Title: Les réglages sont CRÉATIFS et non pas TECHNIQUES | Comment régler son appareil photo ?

Et c'est pour ça qu'on va utiliser plus de la longue focale tout simplement pour montrer qu'ils sont pas à l'aise en fait et nous non plus parce qu'on est uniquement axé sur eux et non pas ce qui les entoure.
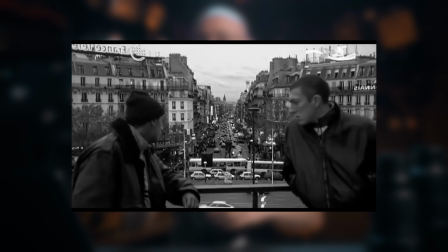[16:32]
Et du coup c'est plus difficile, c'est plus compliqué. Et ce changement il est très très bien représenté visuellement puisque quand les protagonistes arrivent à parer intramuros,
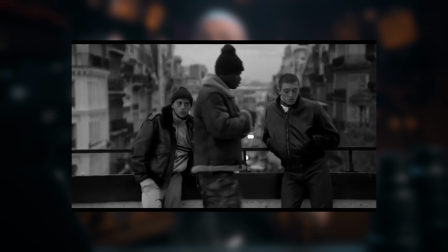[16:41]
bah on a un effet vertigo qui va venir nous montrer le changement de focale à l'écran et ça c'est super intelligent. Donc la haine pour moi c'est vraiment une masterpiece en matière d'utilisation de la focale en fonction de l'émotion qu'on veut faire passer. Enfin le dernier point à propos de la focale ça va être la distance entre le sujet et le spectateur. Une courte focale implique d'être proche de son sujet, alors qu'une longue focale implique d'être éloigné du sujet.
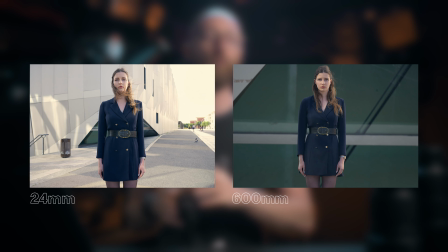[17:09]
Si je reprends mes exemples du début, vous pouvez voir que sur ce portrait-là, j'étais vraiment très proche,
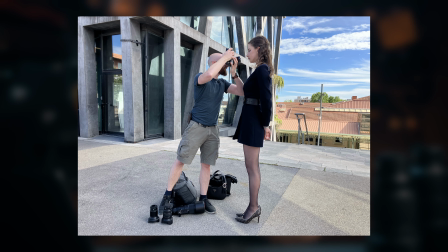[17:15]
puisque quand j'ai shooté à 9 mm, j'étais littéralement à quelques centimètres du visage de mon modèle, ce qui est très gênant d'ailleurs, le faites pas, essayez de pas être aussi proche de vos modèles que ça. A contrario, à 600 mm, je me retrouvais à quelques dizaines de mètres du modèle. Et ça, cet éloignement par rapport au sujet, notre cerveau il comprend. Donc en fait quand vous allez shooter quelque chose à la courte focale,
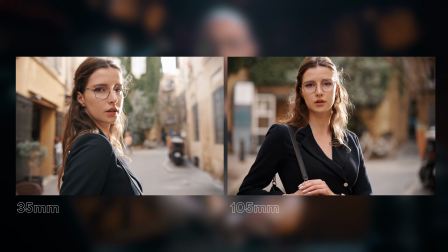[17:39]
notre cerveau va comprendre que nous physiquement on est proche de l'action alors que quand vous shootez à la longue focale, notre cerveau va comprendre qu'on est éloigné de l'action et qu'on a un point de vue un peu plus externe à la situation qui se passe devant nous. Bon je vais revenir sur Dune, parce que dans Dune, il n'y a pas que de la longue focale. On a aussi quelques plans tournés à la courte focale et notamment lorsque Atreid part en couille complet et qu'il a toutes ses visions.
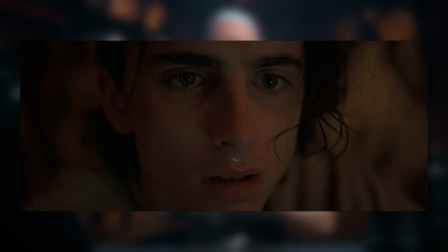[18:03]
Là, on est proche de lui. Là, on est tourné au 35 mm et on arrive proche de lui. Pourquoi ? Parce qu'on veut faire comprendre que c'est lui le sujet principal. On n'a pas forcément besoin de contextualiser, mais surtout, on veut vraiment bien filmer ses émotions et on veut que physiquement, le spectateur soit proche du sujet. Un autre très bon exemple de ça, c'est Alien 4. Alors, Alien 4, il a été décrié par beaucoup de monde, mais il y a une chose qu'on ne peut pas lui enlever, c'est que il est putain de bien réalisé.
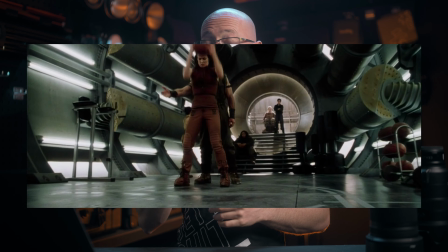[18:31]
Alien 4, il a été shooté pratiquement que au grand angle. Et ça, pourquoi ? Tout simplement pour ajouter de l'oppression. En fait, tout au long du film, la caméra, elle est vraiment littéralement à 20 cm des visages des protagonistes. Alors, je pense notamment à la scène de fin d'Alien 4. Bon, là encore, je vais spoiler Alien 4, donc ça va les gars.
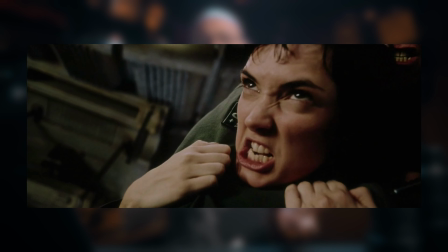[18:49]
Je ne sais pas combien de temps il a ce film, je pense que vous l'avez vu. donc Alien 4 à la fin il y a une sorte de prise d'otage il y a un méchant qui veut buter une gentille et il y a deux gentilles qui ont des guns et qui
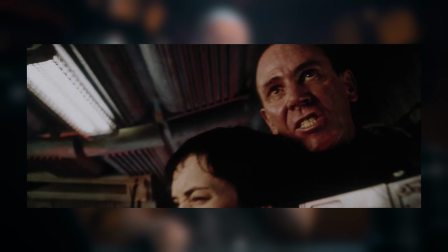[18:57]
savent pas quoi faire et en même temps il y a un gars qui a un alien dans lui et qui est en train de sortir donc ça fait beaucoup de choses et surtout ça fait beaucoup d'émotions et bah pour montrer le côté effréné pour montrer toutes les émotions qui passent par ces personnages là et surtout pour montrer l'oppression qu'il y a dans cette scène pour montrer ça
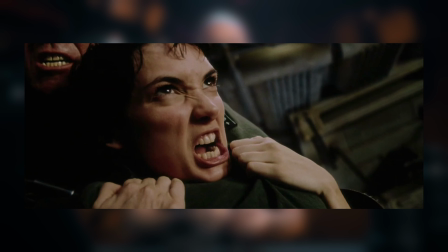[19:13]
on a de la courte focale proche des visages et on est avec eux quoi Et moi,
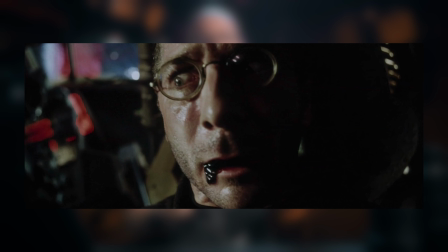[19:18]
cette scène, je me souviens que quand je l'ai vue pour la première fois, je me promis tout dans la gueule.
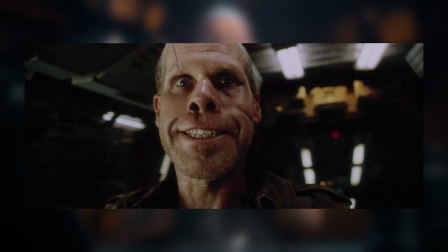[19:23]
C'était d'une violence inouïe, juste parce que la focale choisie était super intéressante.
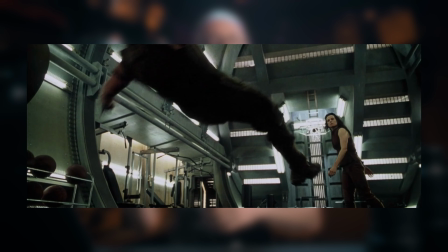[19:28]
Un autre exemple issu de Alien 4, c'est la scène basket. Dans cette scène, vous avez Ripley qui commence à se bastonner gentiment avec les protagonistes. Et là encore, qu'est-ce qui se passe ? On va arriver dans un rythme un peu effréné, il se passe des choses, il faut vite qu'on comprenne les émotions des personnages.
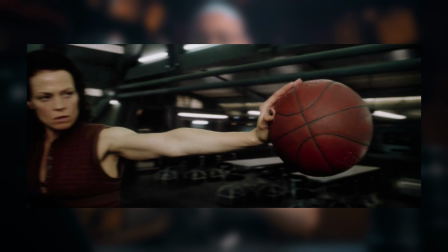[19:44]
Donc, on passe au grand angle. et toute la scène est filmée au grand angle et on a un montage un peu effréné.
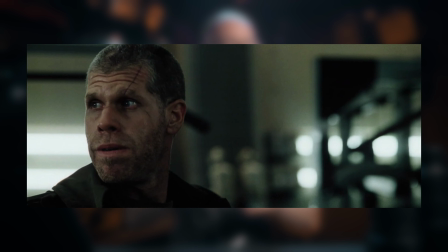[19:50]
Et ensuite, dès que la pression retombe, on détache Ripley du fond et on passe à la longue focale et on passe à des champs contre champs normaux à la longue focale. Tout ça pour montrer qu'au début, on était dans l'action, donc grand angle, donc proche de mon sujet, alors qu'à la fin, on baisse en pression, on se détache par rapport à l'action, donc on passe à de la longue focale. Et tout ça, même si ce n'est pas dit, notre cerveau le comprend en fonction de la focale utilisée. Bon allez, dernier exemple pour vous convaincre, on repart sur 2049 avec la scène finale, celle où le protagoniste principal meurt et cette mort, elle est complètement impersonnelle. On se rend compte qu'à la fin, le personnage principal n'a rien d'exceptionnel.